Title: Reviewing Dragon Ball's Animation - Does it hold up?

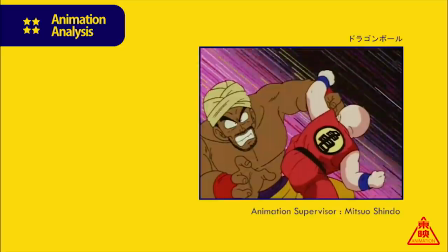Now, that's certainly in part to Shindou himself, however, his mentoring of a young Tadayoshi Yamamuro would be arguably his most noteworthy achievement,
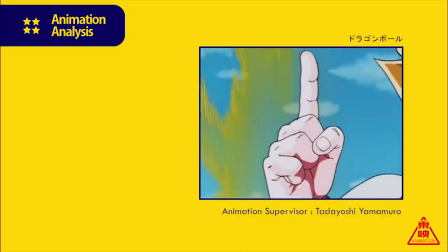who in time would completely transform their episodes, leading to said era, and sit as one of the biggest names on the franchise at large, and very much remains so to this day.
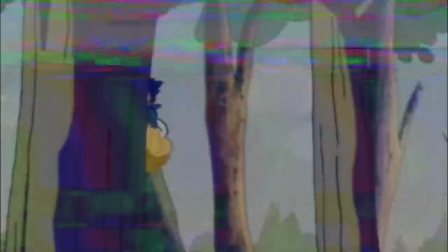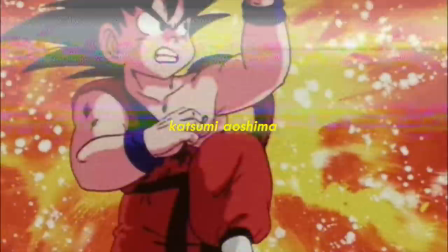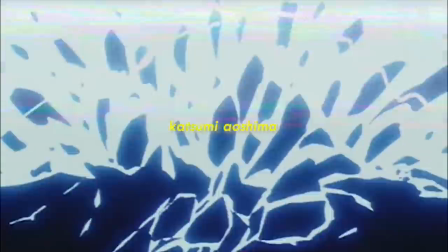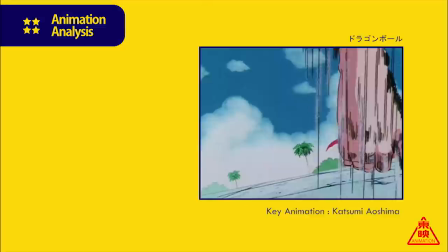Katsumi Aushima. She's somewhat of an outlier to every supervisor mentioned thus far for the simple fact she wasn't employed by a particular studio,
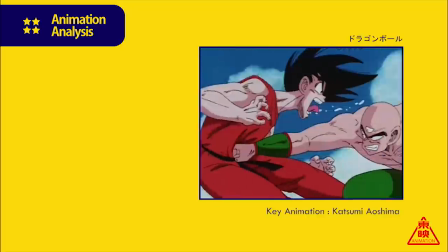most likely freelancing, but more so that she animated a large portion of episodes herself.
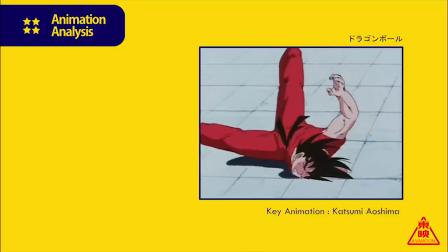That fact alone makes her an important figure in the series production, but more so considering how good those entries were.
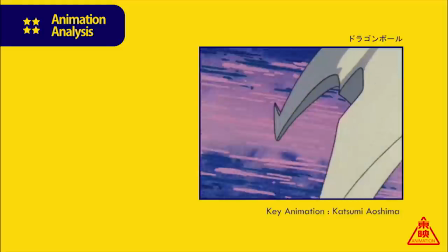Aushima's debut would be with episode 8,
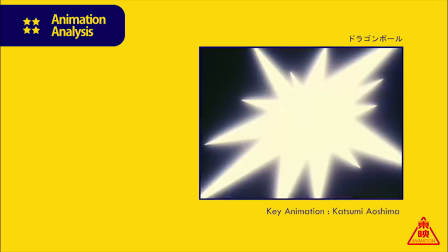supervised by Minoru Maeda, although technically was more so a last house episode than anything considering how many of their staff were placed on it.
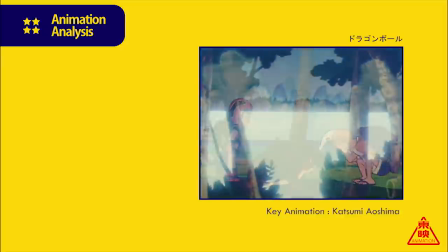However episode 14 would provide a much clearer look at what she had to offer. In terms of its animation it's quite a noteworthy entrance.
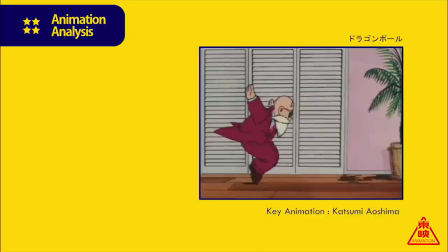Neat effects work, a fair bit of background animation and some goofy character acting to top it off make for a pretty engaging episode.
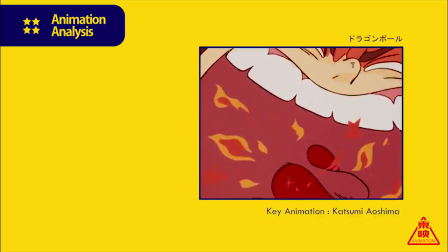Alshima's work had always been rooted in lively animation displayed through exaggeration making a perfect fit for a series like Dragon Ball.
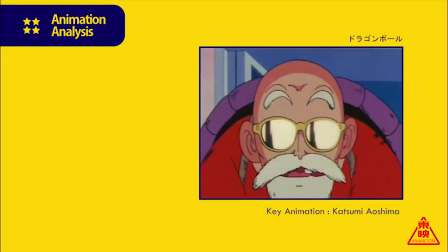On top of that her drawings while perhaps don't stick as rigidly to Maeda's sheets, I guess another note to a list of differences to every other supervisor,
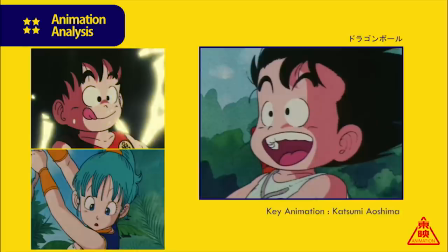seemed to perfectly capture the charm of Toriyama's characters with her take on Goku simply being one of the cutest,
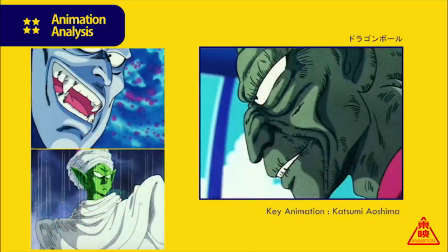and in time showed she was equally capable in portraying the story's most evil ones.
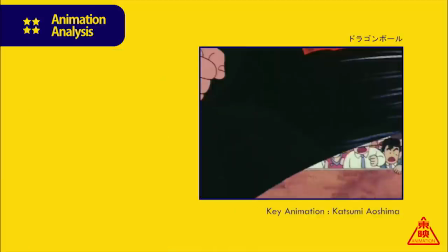This skill set seemed to be quickly acknowledged by the show's producers, and in a big way, being selected to handle the arc's finale.
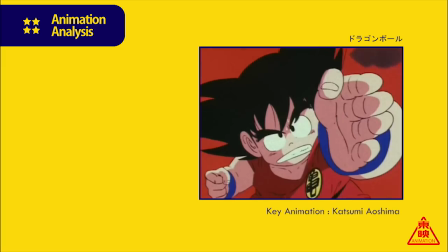Quite a task for a solo animator, especially considering it's action-centered, which likewise displays or level of trust on their end.
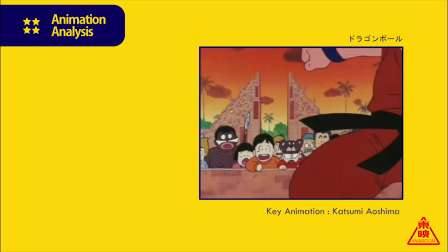I think if I was to label anyone with the title of underrated on Dragon Ball, it would be Alshima.
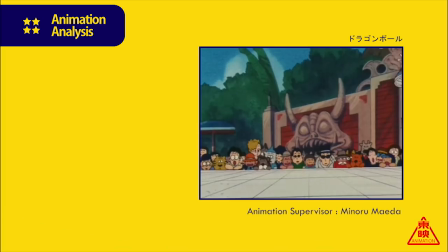Generally speaking, Dragon Ball in terms of its animation was fun. The staff benefited from a good schedule and even more so from the fact that many were already familiar with Toriyama's style.
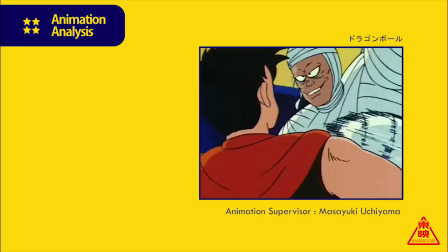It was never particularly ambitious either, for the most part, and the general output by the majority of its staff was rather standard for many weekly anime productions at the time,
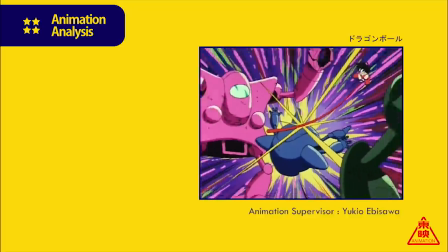with more so Toriyama's character and story which carried the most influence. Even still, thanks to the show housing a solid list of young talented directors,
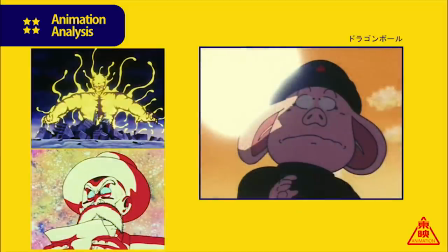many of the more conservative moments animation-wise were elevated to be still quite memorable visually, whether it be through compelling composition, dynamic perspectives, or distinctive colours.
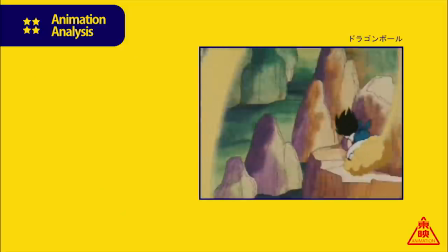Regardless, I appreciate their contributions all the same, and it's still, of course, an enjoyable anime thanks to being strong in many other departments.
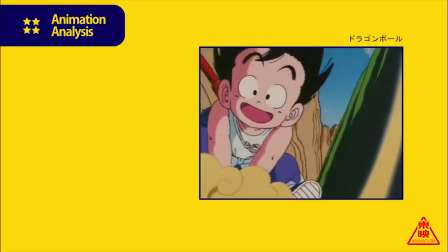But with that final note though, brings us to the end.
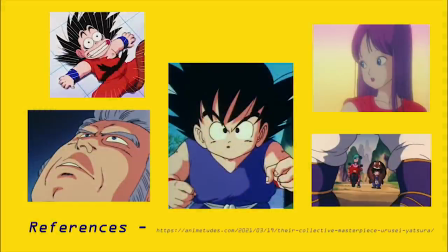So thank you everyone for watching, this probably sits as one of my biggest videos now so it definitely took a lot of time to put together so I'd appreciate it if you left a comment on what you thought of it but yeah with that I'll be off for now might do a smaller scale video next week but yeah with that I'll see you later